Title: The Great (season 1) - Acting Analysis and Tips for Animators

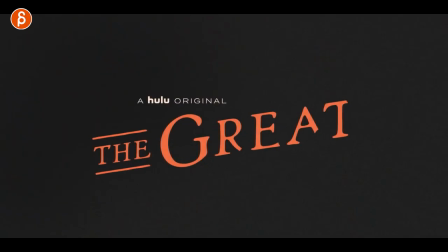Welcome back to another Acting Analysis Friday Meters and today I'm going to take a look at season one of the Hulu show The Great. And The Great is indeed great and a couple scenes I want to take a look at. The whole season is really good and this could be a hour-long dissection of all the awesome elements so if you have Hulu, if you have access to that, I highly recommend you watch the show. Well let's go straight into the ones that I wanted to show you.
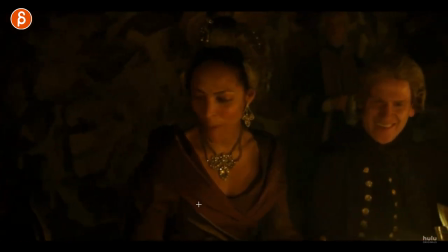First up we have this moment here when she is observing people and the thing that struck me was just this moment and
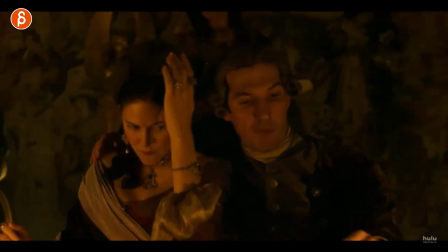of course if you know this channel if you watch my stuff you know I like props I like the idea and it's kind of dark here but she has a wig
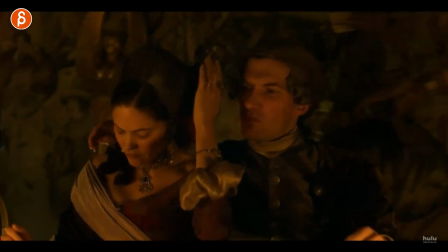and he has something she has something there and he has his wig but they get entangled and this moment happens here where it's like oh I gotta get out get out which I like again because of things you can add right this could be a scarf this could be something with velcro this
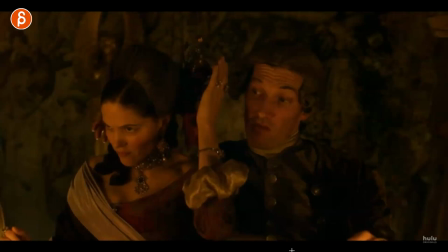could be glasses stuck into something this could be like it is here with hair but it all gives you again opportunity for even kind of pantomime this could be something where they find it funny i don't know why i'm drawing this here where they find it funny or it's something that makes it
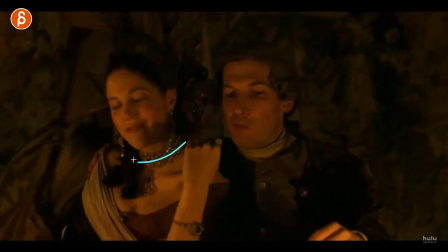embarrassing or something that's stressful but if you have a character with props or you want to add props to a costume or again with wigs and hair or even something that's outside think about what you could do to add and emphasize like add to a moment and emphasize a moment of again whatever
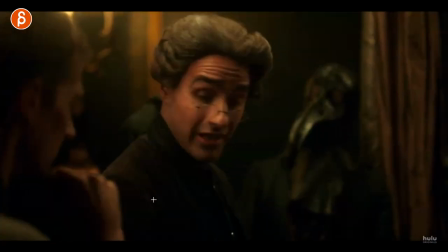you want to do awkwardness or embarrassment or whatever it is next up is this very weird moment where for a very long amount
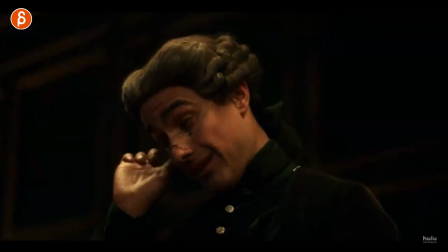of time here he he scratches his ear he's like all right let's go on for quite some time and now watch what he does after that he has that very
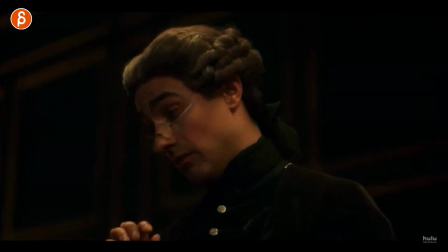short very short smell it's so weird and it's tiny like he stops talking but it's just a little moment of and
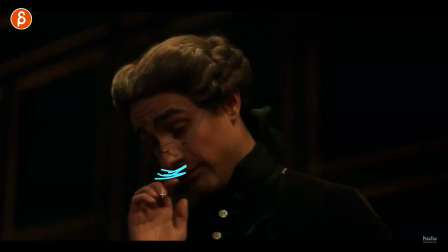then that's it it's not super long and and really he's going around with the finger and smelling it but it's just enough where you're like that's weird he needs to smell the
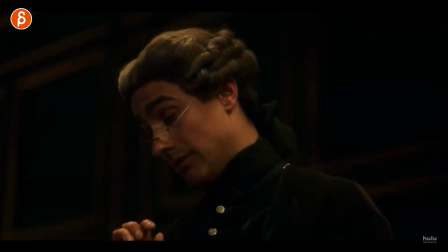finger because he put that into his ear so the reason i'm showing it is because it's it's nice and subtle it's i mean it's not super super subtle but still it's nice and it's something where it adds something to your character is your character rubbing the nose and smelling it rubbing ears or
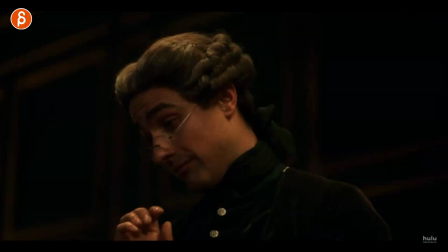doing something with the costume something where the character did an action and a gesture and whatever it is and then you can top it off with something like that just adds one more thing that makes your character weird that makes your character interesting or funny so think about that when you do have
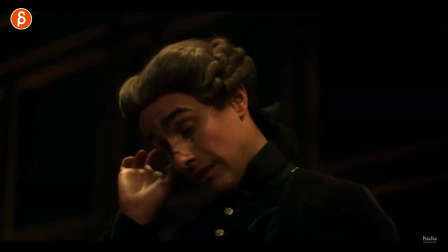an action this could be with lip sync and without lip sync what the character is doing here what could you add as a one more thing to really emphasize
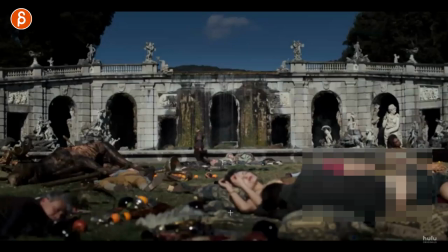and push the caricature of that character this just made me laugh because it's mostly just the body mechanics thing as he walks towards the
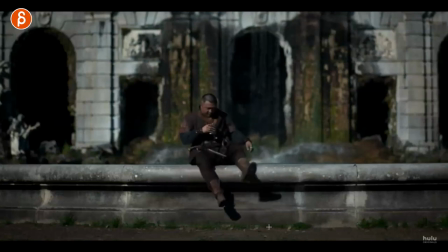fountain you can see how he gets on there and basically what happens after that it's just a great fall it made me laugh but also what's really cool is that you know he could be straight on but it's not i'm not sure what he's thinking as an actor there but i like this
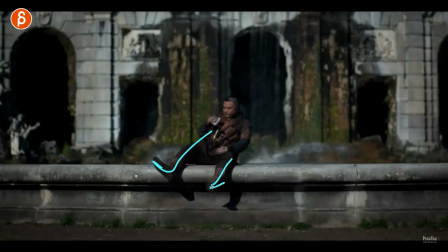from in terms of animation it gives you a nice silhouette through here you can even have the foot out here this way here it gives you asymmetry with a nice lean but what i like about the whole thing is that once he has this action falling down you got the offset is very
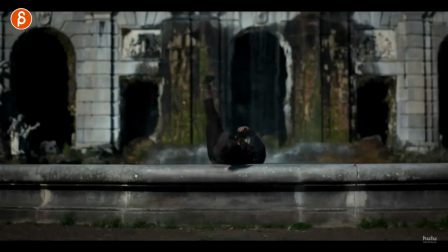animation specific here you got offset and you got this leg going in and then the other leg as well but then at the end as they're both up there they both go out for one more change so i just like the succession of like what body parts are moving and how and the
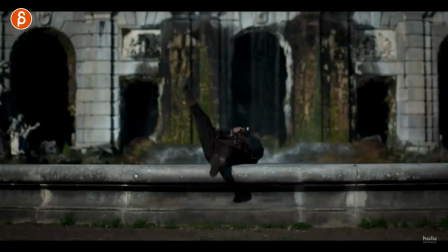difference in posing so it's not just a you know one axis rotation back but there's more complexity in the legs again this is purely mechanics and just visuals and posing but it cracked me up and i thought that was a really go that little end thing of putting those legs out there and
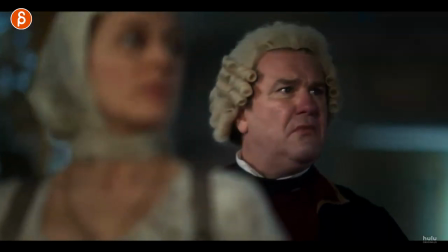again if you watch my channel you know I'm a big fan of reactions and eye darts and looks and thought process and all of that and she tells him
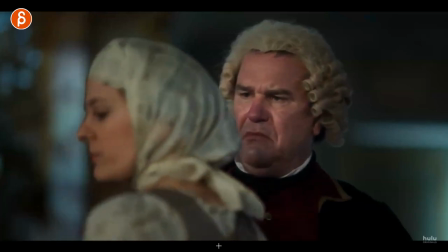they're going to stab his fat face nine times and I love that look that he just did not expect this like oh wow that
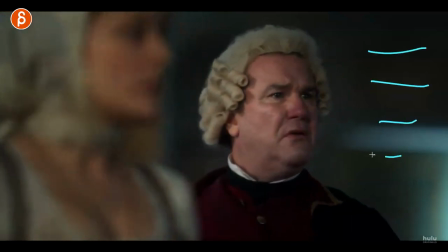that is fairly violent and then he someone else is talking off screen but then he goes back to her like what did you really say this
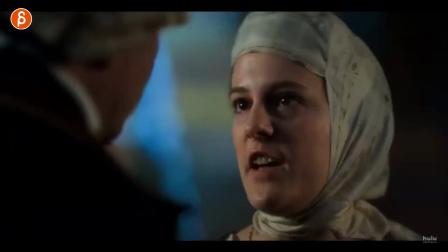and again I love this where maybe you're know your lip sync is wrong character even if this is your shot and again if you don't want to
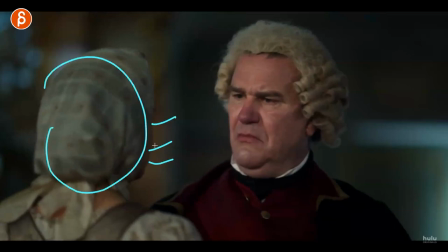do a lot of lip sync and you have this where it's not off screen but you can't really see the lip sync right you just do kind of some cheek stuff and some jaw stuff so that there is movement but he concentrates on the reaction maybe that just is your shot but imagine
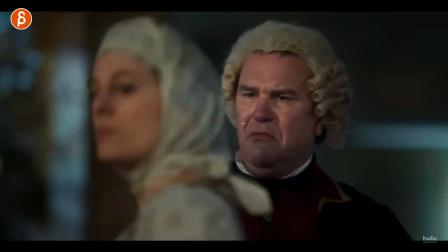the shot runs longer and you have this reaction you have that look no blinks he's completely shocked but it continues on where
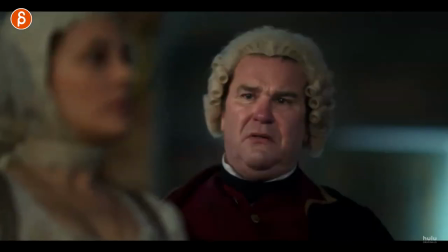he's really so shocked that he has to look back at her like really did you just say this and i love how far this is pushed so again this could be
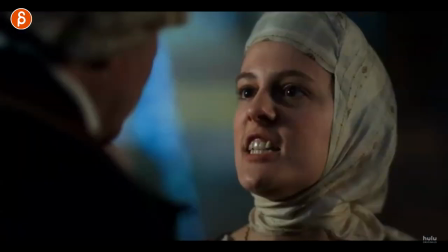something where you do a two shot where you see this so you can do lip sync and then finish it off with that reaction or purely
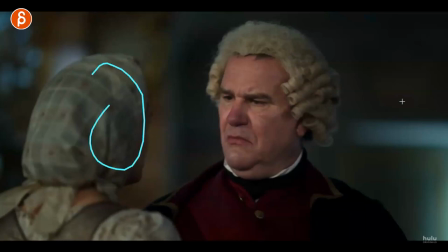just listening to someone saying something and again this could be one character could be a second character off screen but i think this is something that's slightly underused when someone does pantomime it's usually like a body pantomime someone doing something but think about just a facial pantomime of someone
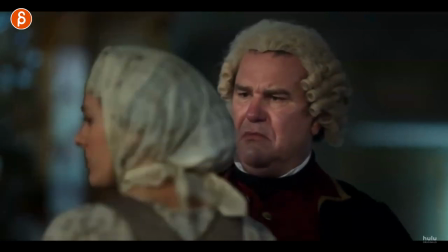listening and reacting and you might argue this might be too subtle for a reel there's really not much going on of course you can embellish and emphasize and stylize even more but i just like this idea of that prolonged look and even imagine the focus will continue to be on her and more lip sync whatever keep going
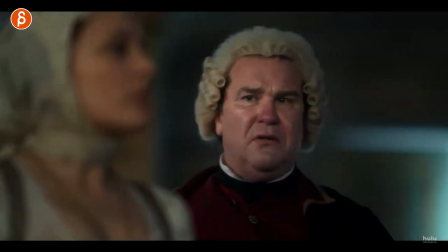with the character potentially thinking about is that going to make it even more impactful that he looks away and then comes back to really emphasize wow
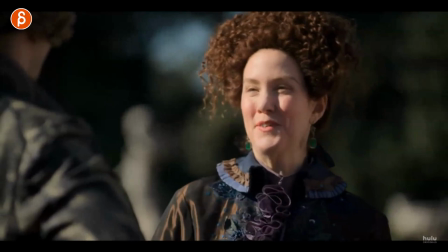i can't believe she said that next up is again a little gesture by a character where she tells him your dad would be proud up in the heavens he goes oh yeah what a lovely
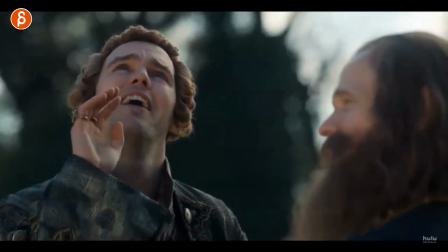thought and then he looks up and then he has that little wave it's cute it's just the character
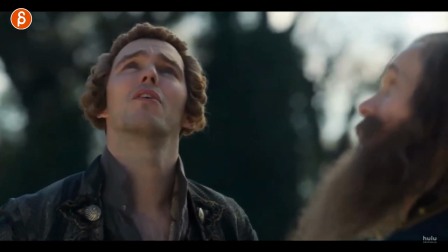is a horrible character and that just gives him a little bit of childish innocence maybe i don't know it's just a cute little moment of hey hello up there
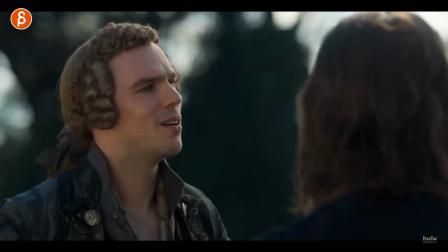so again if you have your character say something or react something could you add something that even if your character is established to be
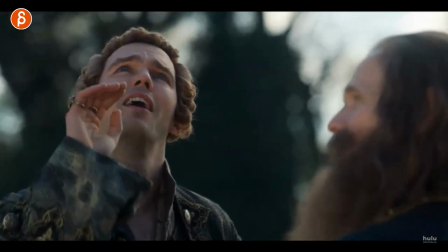you know a good character bad character what could you do to maybe change that completely as like a 180 in terms of character or
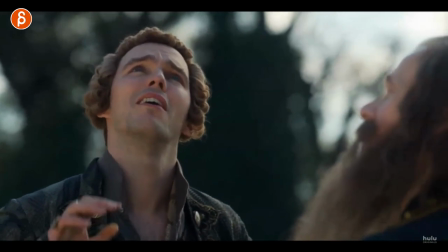emphasize a character but it's just a cute little thing that is i mean it's somewhat driven by the lip sync or by the audio where it says hey you
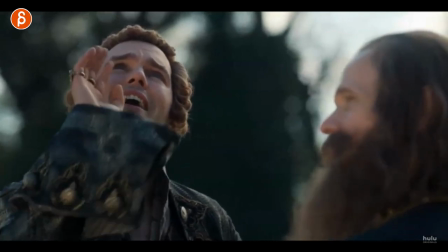know oh it's lovely thought up there hi but it's just a cute little moment i wouldn't say it's subtle i mean you clearly see it in animation
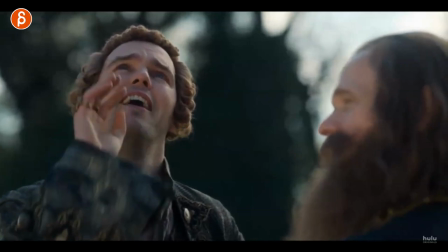wise i would not cover the face as much a little different things in animation but just think about that could you do something through a look
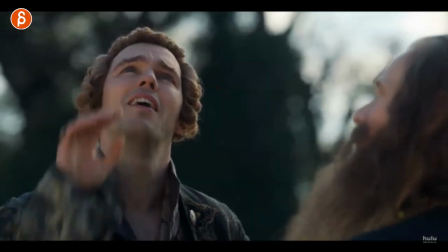or a gesture to really push a character either into something unexpected or just to push an existing style and character portrayal.
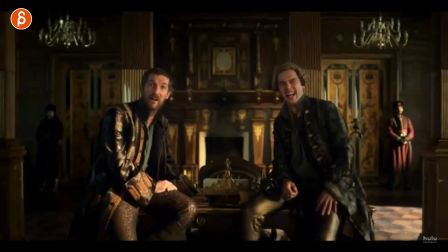This one goes back to a reaction.
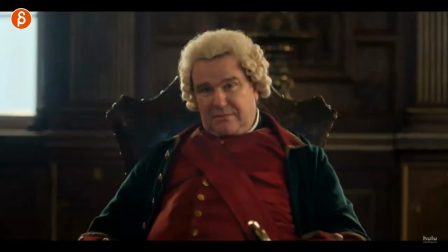So they are forcing this character to jump up and down and they're laughing at this and it cuts to him going, all right, yeah, and then over to him, yeah.
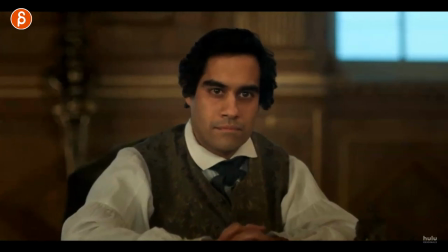And again, this is something where, not that you have to structure the shot like this, but this just reminds me of what if you do have,
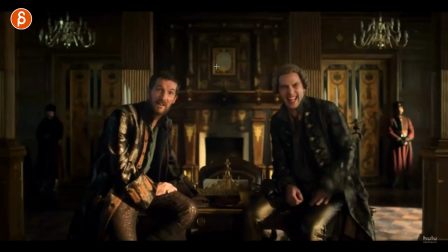let's pretend, let's go to this frame, and something is happening here, right? even if it's two characters maybe they're slightly out of focus who knows but then you have character here character here and as
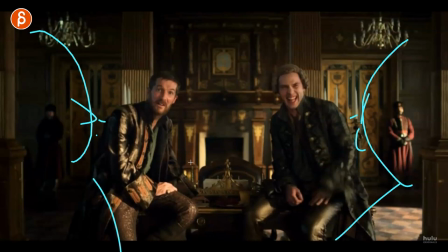they look maybe they turn their heads and then they nod again this might be maybe a funky setup for your shot i just like the idea of an action that happens and it might even again change focus where it's in focus and then this is in focus but characters that are reacting in this case it's it cuts to them but
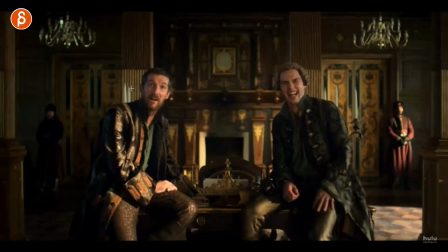to me it's just something about extending the shot and extending the focus and the point of interest to something that's potentially more subtle again when you have faces that potentially then turn to each other or something where it doesn't have to be just well this is the
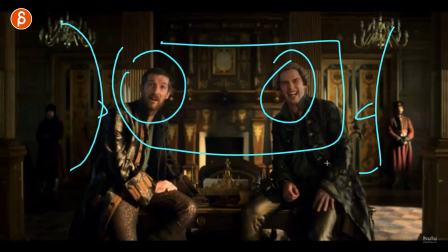lip sync this is the audio i'm going to concentrate just on that well could you expand the shot and add something that's not in the audio and give your shot a bit more layers and give your characters more layers just the whole performance just a bit more complexity than just this is the lip sync and that's what i'm
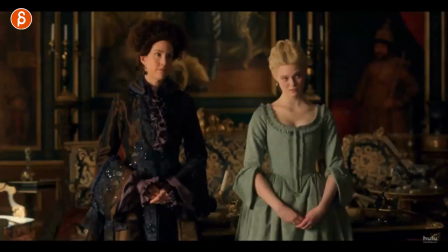doing and that's it speak of reaction there's this i like this idea especially this moment through here so what if you start
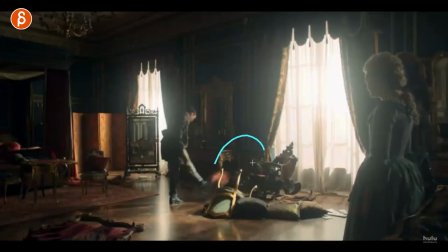a shot could be this right it could be a wider view where you show someone is mad thrusing around breaking jumping up and down or maybe that character totally different setting headphones and rocking out and listening to music and it's awesome and that could be the first establishing shot and it cuts to